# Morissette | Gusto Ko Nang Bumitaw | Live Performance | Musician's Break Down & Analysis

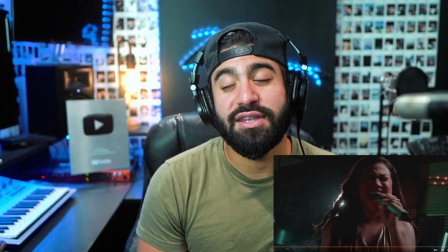515s
Like it's a very different performance, the way she's like looking into the camera with the side eye, or like, that she's like, you know,
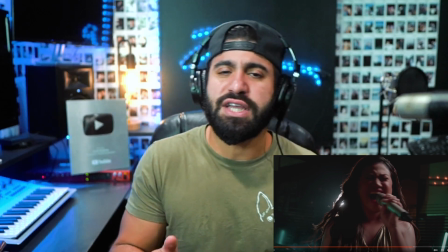521s
puffing her chest out kind of thing, as opposed to her just standing with a microphone kind of singing out and holding the mic stand.
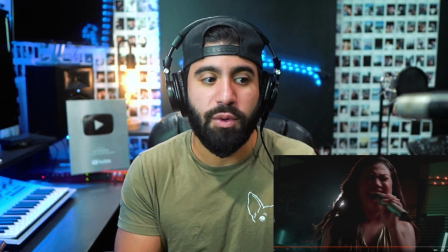527s
Like those are two totally different performances, the static one and the more animated.
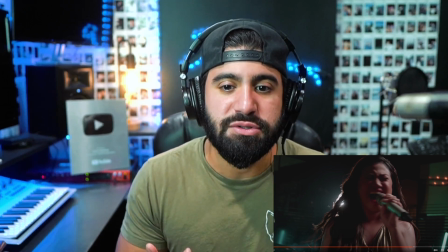532s
And I'm not saying one is better than the other or anything. I'm just saying, actually I am.
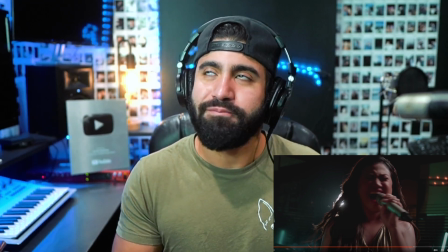537s
I'm saying that I guess I'm saying that it's more attention grabbing.
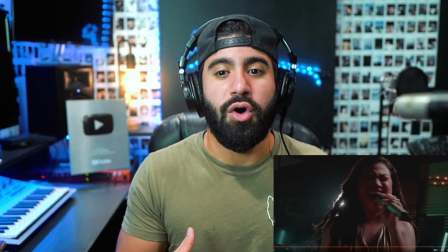543s
It's more awe inspiring.
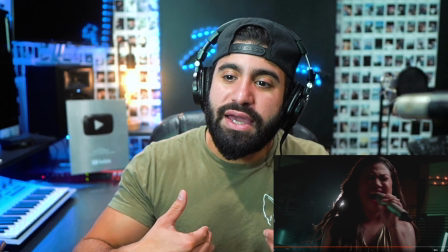546s
It's more, I think it's cool when artists they immerse themselves in the performance rather than kind of just being right behind the mic stand.
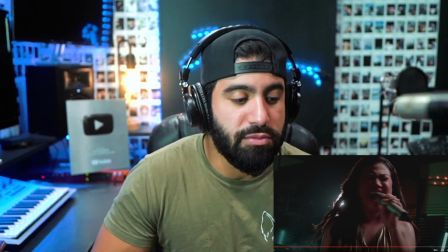555s
And like, it just makes the song that much more believable, and I think this is a great example of it right here.
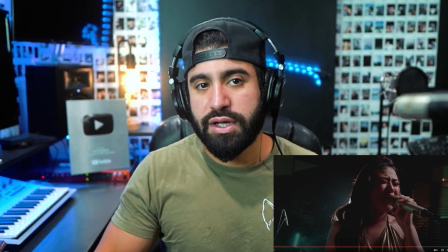559s
But it's cool to see her transition as she's gotten more comfortable, I guess you could say, you know, on stage, as she's gotten more comfortable than anything.
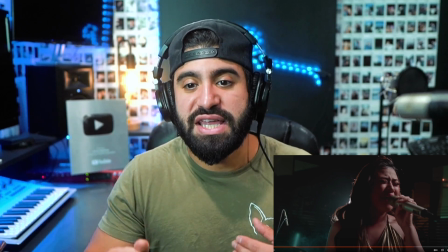567s
You just see that confidence coming out.
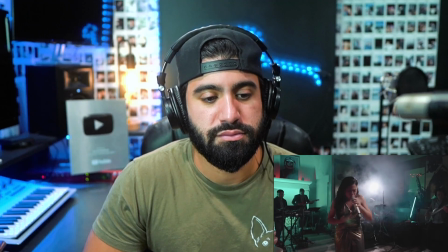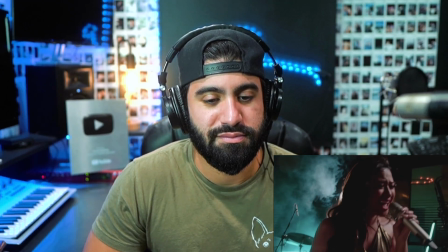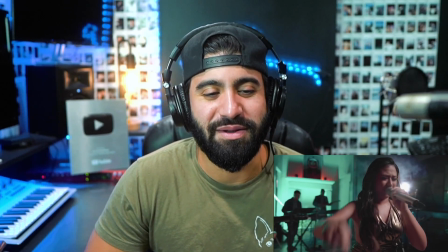584s
It's like it was filmed at a restaurant.
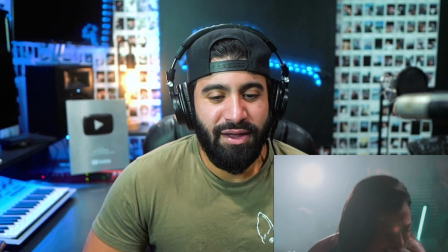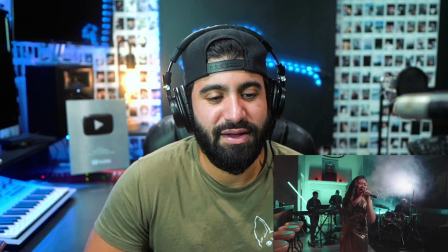592s
Mm.
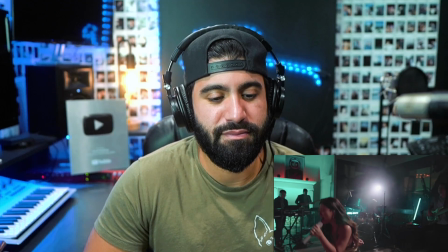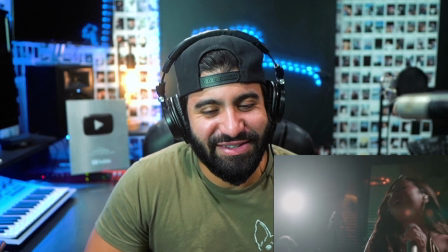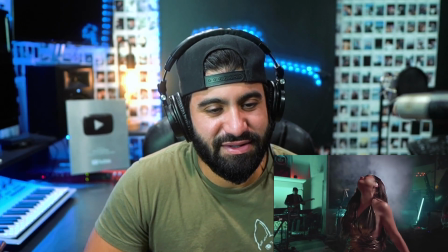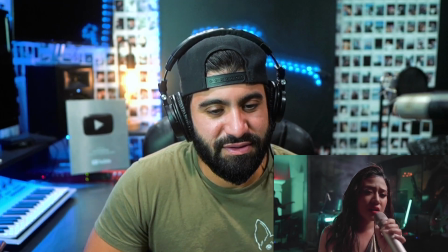Dude, the lighting is absurd in this, man. It is crazy, man. Like, this performance was unbelievable. Like, really, really phenomenal performance by Morissette. And the band, too. You know, shout out to the band. Yeah, does she hire a specific band for this, or is this a band that she goes on, like, tours with? Like, what's the situation with that? But regardless, really, really cool performance. Really top-notch. So, I'd love to know what your opinion is. Send me a text and let me know what you think I should check out next. Have a great day. God bless and peace out.